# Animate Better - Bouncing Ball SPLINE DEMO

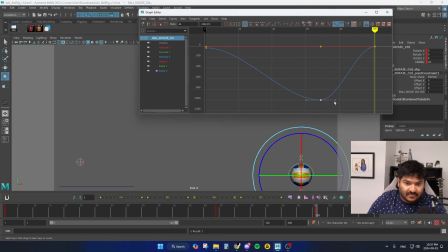And down here, I'm just going to copy the previous rotation and paste it there, and then scoot it down a bit so I can create that ease out. These Bezier handles are looking kind of odd, so I'll just select it and hit the auto tangent button.
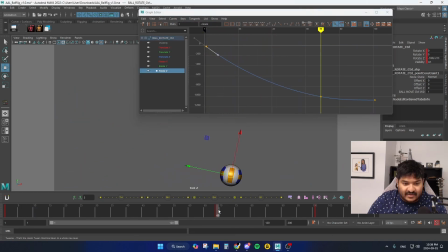The spacing feels a little slow here, so I think I'll grab this stuff and just move it down even more.
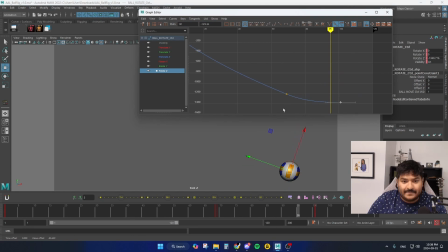Yeah, and I think down here as well, I'll scoot that down. Again, this isn't supposed to be super perfect right now. We're just blocking stuff in.
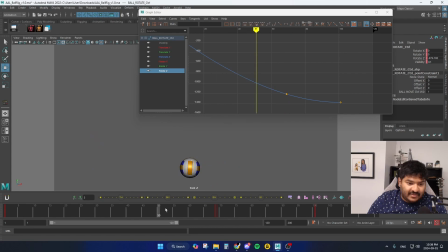Cool. So I think we'll focus on the first 69 frames, and then we'll work on the ending later. I want to get some squash and stretch in there, and I also want to start favoring the keys on the up and downs so that we have some ease in and ease out.
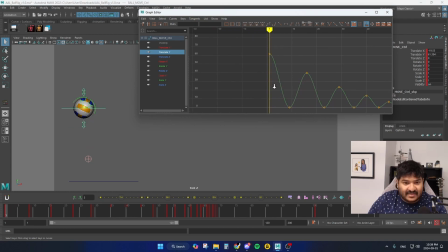At the moment, this hang time kind of makes sense, but the thing with Maya is that if your apex is like this, you can't just accept the fact that there's some ease because the Bezier handle is flat. It's only really easing for like the first 2 frames, and then it becomes even spacing throughout this middle section.
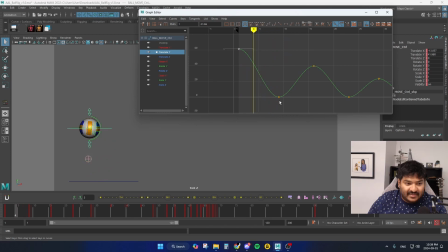Not only that, at the very bottom here, the ball is actually slowing down before it hits the ground, which doesn't make sense. Gravity is pushing the ball down, so it should be accelerating towards the ground and then bounce afterwards. So let's fix that. I'm not a fan of weighted tangents, honestly.
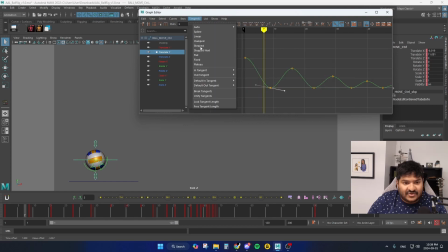I like to stay non-weighted You can change that over here under curves and switch to weighted tangent, but I really don't like doing this because every time I have to edit a curve when using weighted tangents, it seems to always just blow up a lot of things.
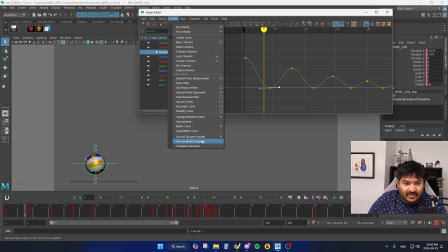And I'd rather force the computer with more keyframe data than having to rely on the splines. It's just easier for my brain to understand what the hell's going on. So as we frame through, I think by frame 5, the ball seems like it's moving too low.
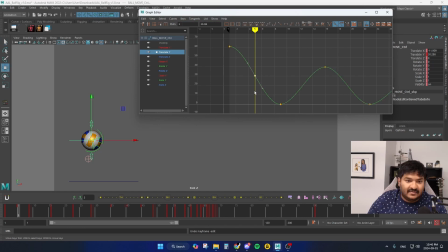So I'll insert a key and just scoot that up. Like so. So this will give me more hang time, and then I'll have a faster in between before the bounce.
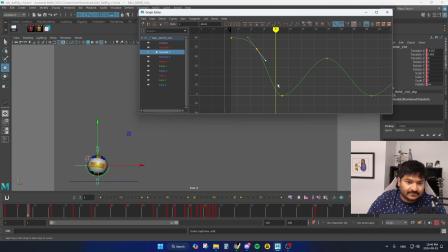Now, since the ball is bouncing here, I don't want it to slow down. I'll go one frame before, insert a key, and I'll scoot that up. And then one frame after, it's a little too low to the ground, so I'll scoot that up.
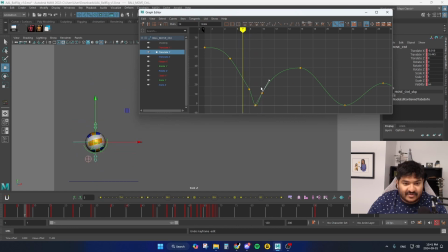These splines are going to look kind of weird, but trust in the process. So how do you make the hang time feel good? I like to go a couple frames before the hang time. 1, 2, 3, 4, maybe up to here.
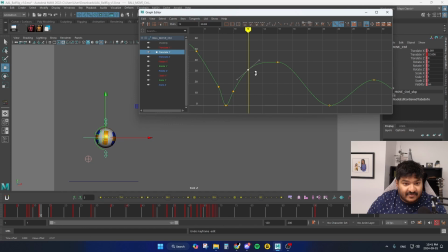Set a key, bring that up, so I'm favoring the apex of that arc. And because this is happening 4 frames before, I have to do that after as well.
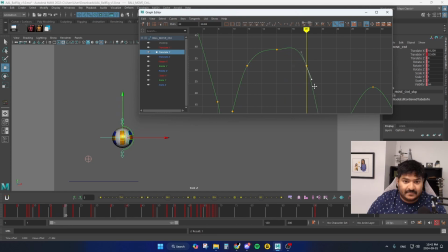1, 2, 3, 4. Copy that value and paste it. And then adjust these Bezier handles. 1, 2, 3. Go to that key before the down, move it up.
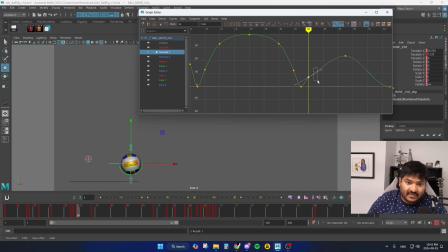I know you can do this better with weighted tangents, but I am definitely not a fan of them because I feel like the before and after, the spacing will look exactly the same on the Translate Y, and I like to design and craft the positions myself with actual keyframes.
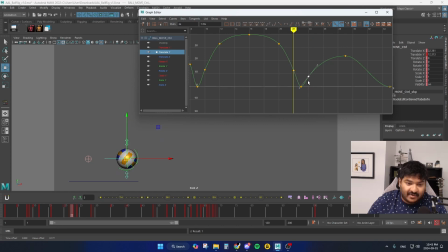Like this is higher than this one. Gives a nice little check mark. Okay, so now how many frames should we go? 1, 2, 3. I think that should be okay. Set a key here, scoot that up.